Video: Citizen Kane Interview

Hello, I'm Willie Clemmer and welcome to Citizen Kane Analysis. Today I'll be examining the marriage just like any other marriage scene where the deterioration of Mr. Kane's marriage is shown. Now this scene was just like any other scene in Citizen Kane, artfully created, giving the viewer a true understanding of the struggles of Mr. Kane's marriage. To get started, let's talk about mise en scène. Mise en scène is the arrangement of everything in the frame. In good films, everything has a reason. One of the most obvious aspects of mise en scène is the placement of the actors and actresses.
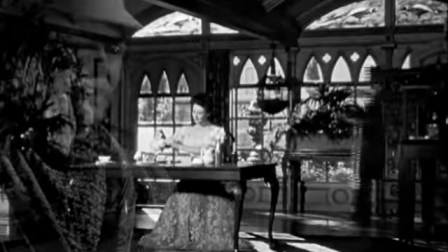40s
As the scene changes from the interview with Leland to Mr. and Mrs. Kane sitting down to eat,
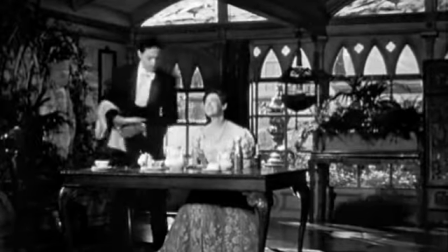46s
you notice right away that the husband and wife sit down next to each other. They are newlyweds, happy and in love.
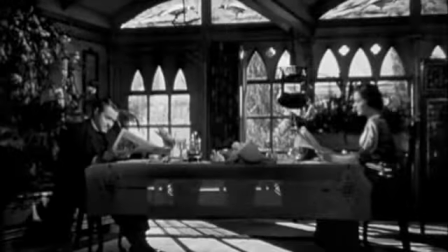53s
However, as it cuts from interaction to interaction, the couple steadily grow farther apart,
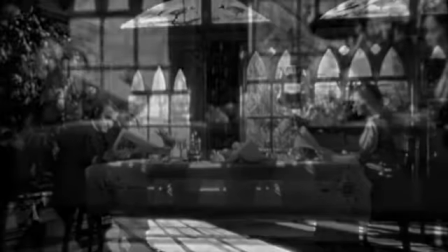58s
sitting at opposite ends of the table, as far away from each other as they can be.
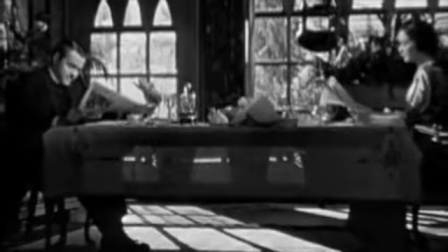62s
And by the very end, they are completely disengaged and are both reading newspapers.
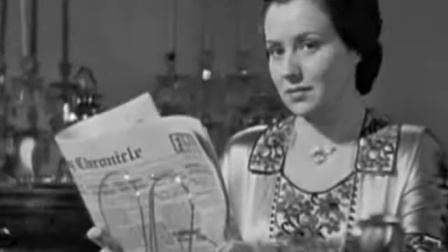68s
Here, if you look closely, you can see that Mrs. Kane is not reading her husband's newspaper, showing even further that their marriage has fallen apart. This scene was able to fit the rule of thirds partly because of the movement of the camera, but I'll get to that later.
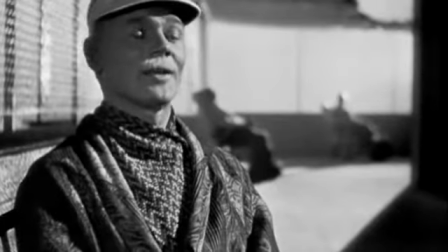82s
Leland is positioned so that he is right on the line of the third section and looking into open space to the right.
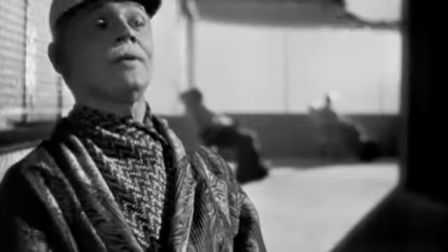88s
This gives the viewer a sense of direction. He is talking to somebody off-screen on the right side. Without Leland positioned as he is, the shot would seem awkward, and it would be much harder for the viewer to understand the details of the conversation.
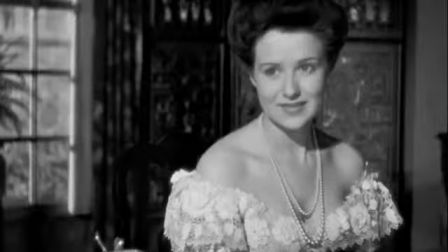105s
We see the same positioning throughout the rest of the scene. When there are close-ups of Mr. and Mrs. Kane talking, they look the same.
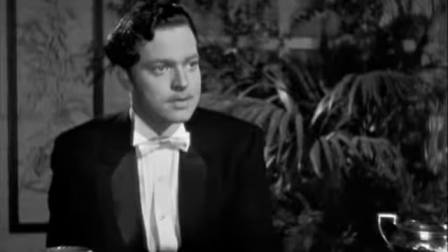113s
The actor or actress slightly to one side, looking into open space in the direction of the person they are talking to. That's enough of the rule of thirds for a little bit, but I'll get back to it soon. Let's talk about cinematography.
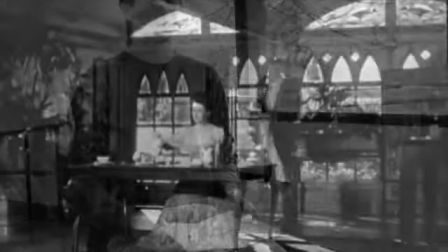127s
Now, there's not a lot of movement in this scene, except for the movement of lips. This sequence is the only time where a character actually moves.
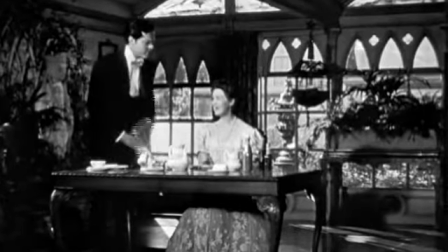136s
Mr. Kane's movement through the room seems normal, so it is fair to assume that a normal lens was used in this scene at least. This makes sense because the importance of the scene is more on the conversation of Mr. and Mrs. Kane rather than any special effect that could come from how the movements are represented. Depth of field changes slightly throughout the scene.
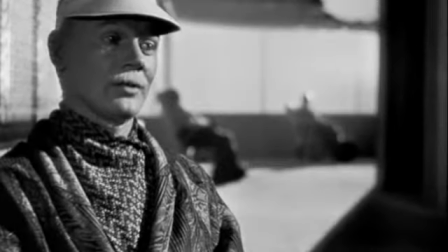161s
At the beginning and end of the scene, when Leland is being interviewed, the depth of field is very shallow. This brings extra attention only to Leland and not to his surroundings, so that the viewer pays close attention to what he is saying.
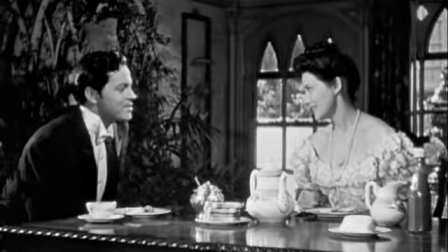175s
In this sequence, however, the depth of field is considerably deeper, but it is still slightly shallow.
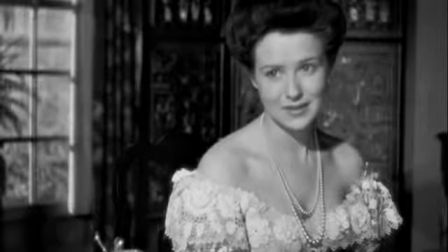180s
Mr. and Mrs. Kane are in focus, but their surroundings are slightly out of focus. Now on to lighting. There is nothing too exciting here, but it is still worth taking into account.
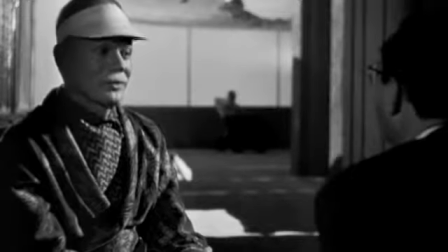192s
Here there is significant backlighting, bringing further attention to Leland.
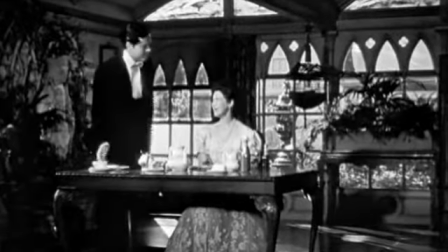199s
Here there is also backlighting coming from the windows, but there's also direct light shining onto Mr. and Mrs. Kane's faces.
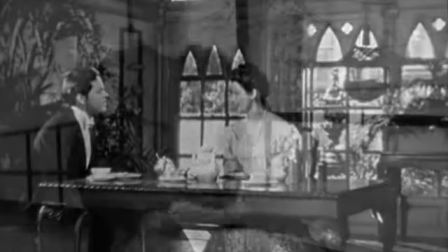206s
This puts them in clearer focus. Now remember when I said that this scene obeyed the rule of thirds? Well, that was partly due to the movement of the camera. Well, it's true, and a prime example of this is when it first cuts away from Leland to Mr. and Mrs. Kane.
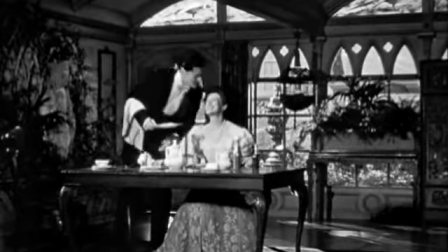221s
The clip starts out in balance, with Mrs. Kane slightly off-center, but as Mr. Kane enters the frame, the camera begins to pan to the left as well as zoom. It does this not only so the viewers can see the interaction to come in more detail, but also so that when the camera stops moving and zooming, Mr. and Mrs. Kane are exactly in the right spot to obey the rule of thirds. Now let's move on to sound, which plays a significant role in this scene.